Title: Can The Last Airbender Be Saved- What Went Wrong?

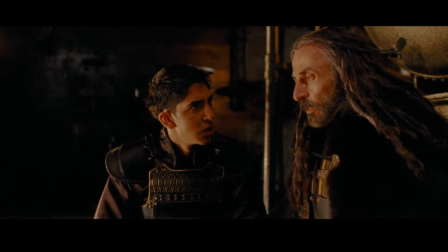This kind of leads into my third point, which is the show don't tell rule.
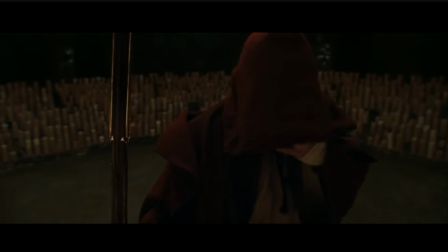We get a lot of these really long scenes or longer moments where there's just these voiceovers or these
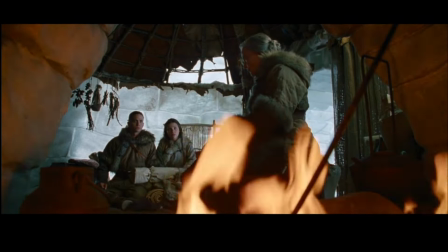monologue speeches that are just dragged out where we just get a sort of info dump on what happened or what happened in the past.
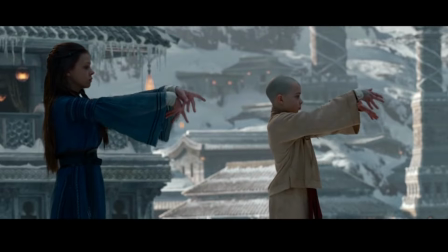The voiceovers from Katara, I kind of feel like they are a bit pointless.
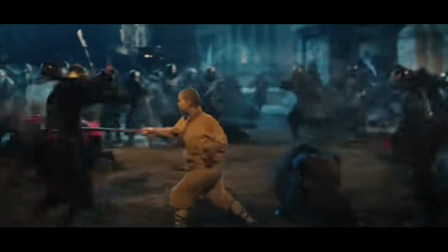We should have been seeing a lot more of those events take place rather than having her tell us the abbreviated version of what happened.
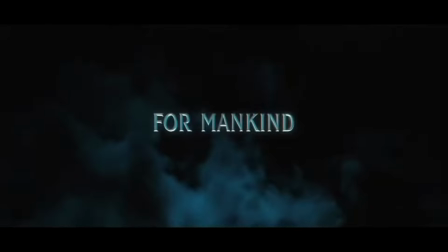For example, when the group arrived at the Northern Water Tribe, Katara states how Sokka and Yue bonded immediately.
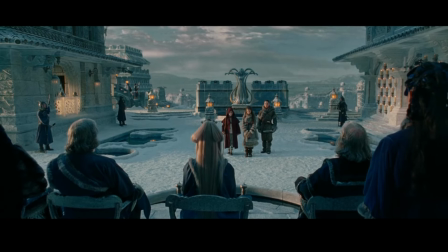But instead of telling us that, they could have easily just shown a short scene of Sokka and Yue talking for the first time,
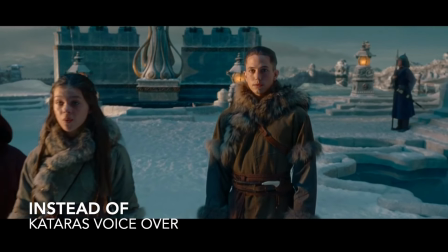showcased that dynamic instead of giving us just this random zoom and close-up on Sokka while Katara says that he fell for her immediately.
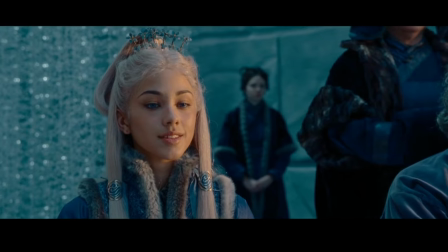This show-don't-tell rule is so important in any film or TV show,
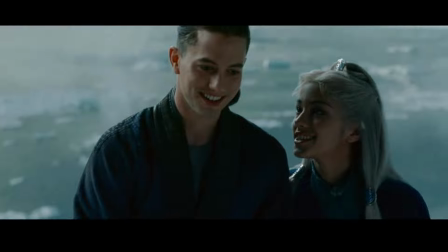and it should have been followed a lot more throughout this movie because there's so many moments where we are just
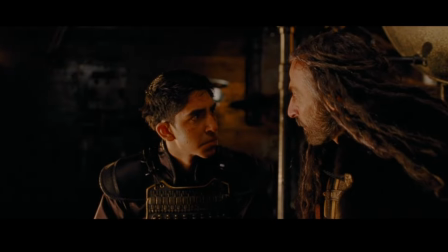told things that don't make any sense or don't line up with what we are seeing on screen.
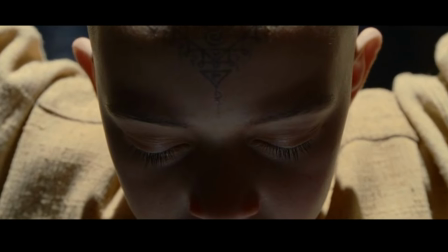Then the fourth and final thing that I want to point out is the spirit world plotline.
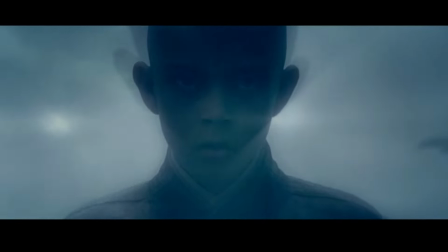Now, this is going to be a bit of a preference,
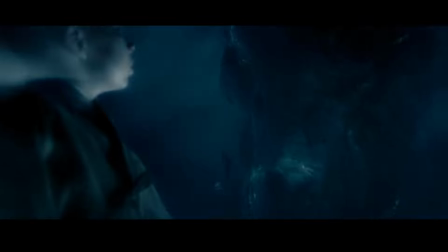and while I know a lot of people will say that these scenes probably should have been cut so that they could get more screen time for the group building character relationships,
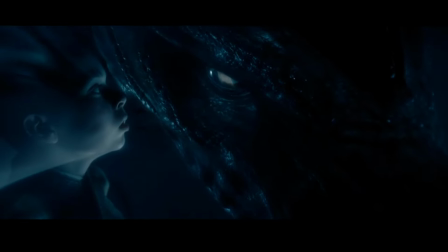I actually liked what they were trying to go for. Now, in no way were they successful and pulled it off perfectly,
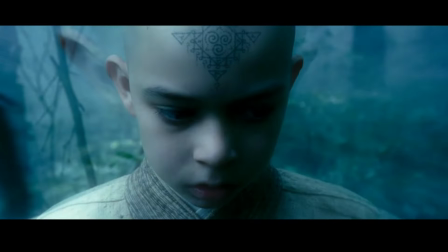but the idea of changing something from the show and honing in on Aang's internal struggles of grief, loss,
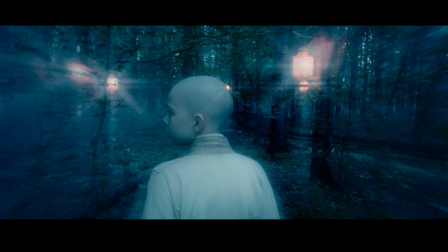guilt, and fear over everything that's happened to him, it's definitely something that could have been great to expand upon like they were trying to do in the film.
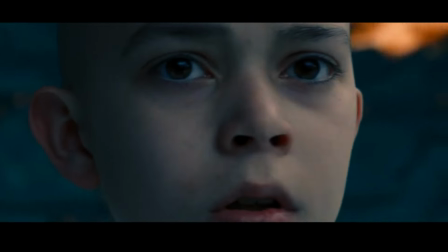However, I do think that they needed just a few more glimpses of his struggles coping
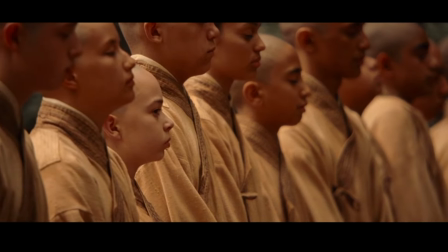in order for the final montage scene to have its greatest impact on the viewers. It's such a big moment as Aang is finally feeling his grief and letting go of the
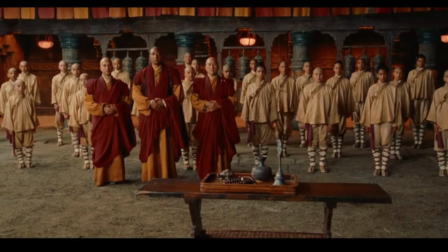idea and the sort of guilt that he holds over the loss and the death of the Air Nomads.
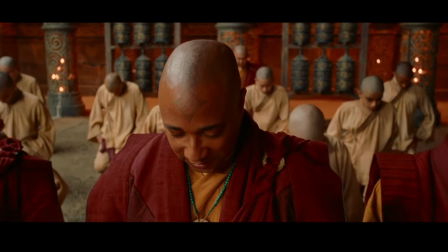It's a very beautiful moment in Aang's sort of traumatic story and character development.
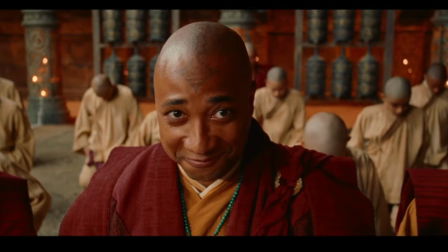However, it just wasn't executed as well as it should have, and therefore just ended up feeling like a bit of a waste of time,
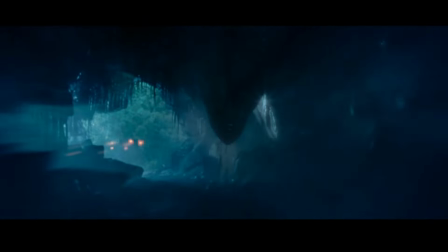taking away valuable screen time and opportunities for other character relationships and developments.
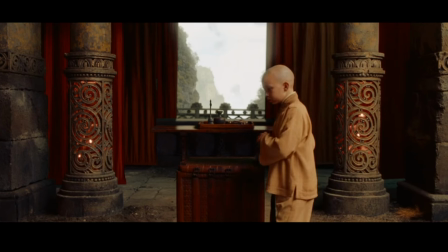In addition to that, since I love a good confrontational moment, as it usually brings about good character developments,
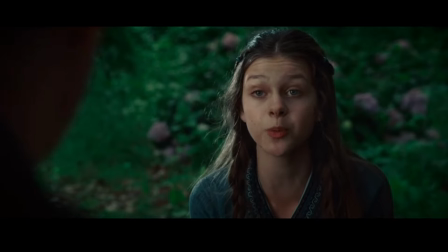I wish that Aang's frustrations and feelings and struggles and difficulties coping would have spread to impact the people around him,
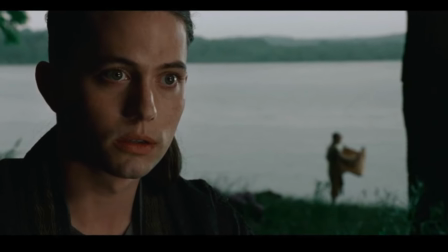namely Katara and Sokka. The show actually does this really well when Aang tries firebending for the first time.
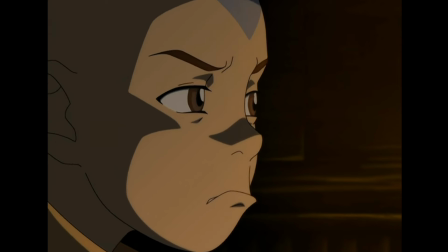He's so determined to be successful and in some ways redeem himself for letting the
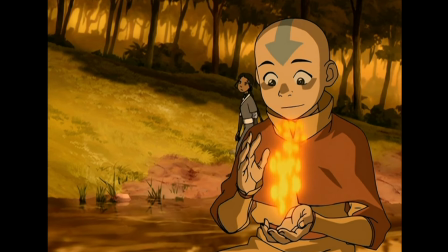Fire Nation destroy so many people that he actually ends up burning Katara,
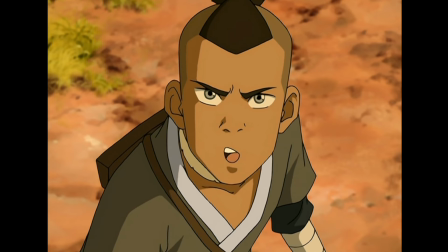causing an argument from Sokka, brief problems between him and Katara,
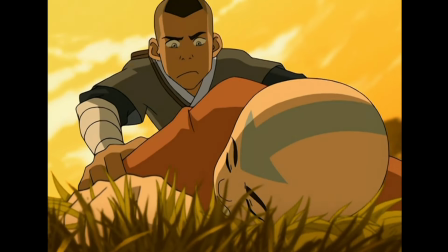and then finally, this causes Aang's future struggles and mental issues in regards to learning firebending later on in the series.
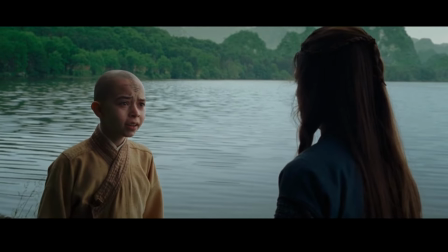And while I'm not saying that the film should have done this exact scene where Aang is trying to firebend and burns Katara accidentally,
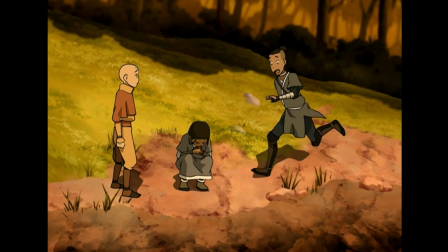I just wish that Aang's internal struggles would have spilled over into the plotline at some point or another in the film.
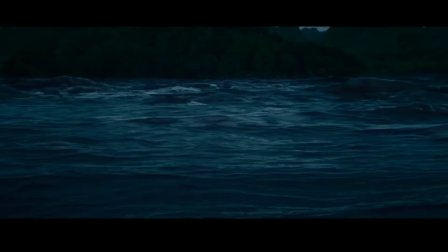Also, since the movie is rated PG and it's geared towards a younger audience,
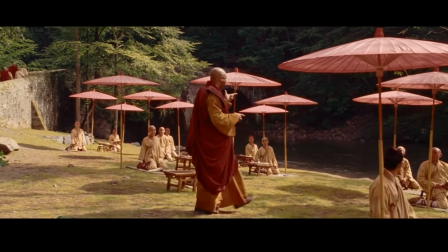I definitely feel like having a film be a bit of a lesson on grief and loss.
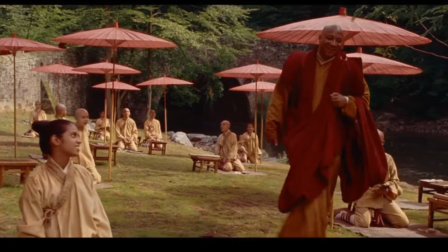It would have just been a great little addition to the story, but while I liked where they were going, it just wasn't executed well enough.
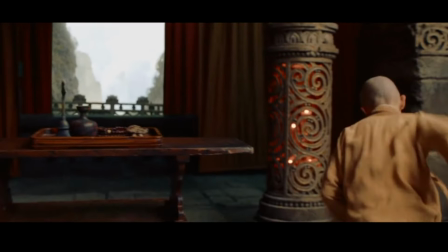All in all, the movie the way it is now is an actual embarrassment.
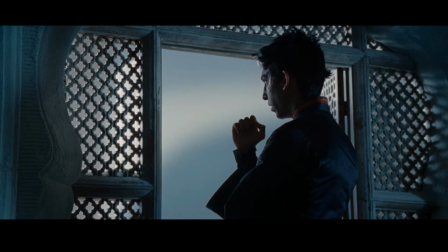I genuinely don't know how such a highly anticipated film was approved with a script that is written this poorly.
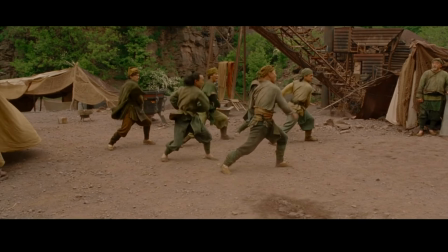But somehow, it was.
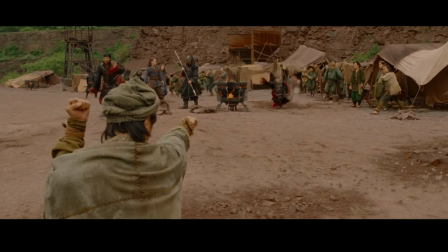It's really just a shame that the writing and the directing sucked, because the sets, the locations, and even the costumes, I thought they looked okay.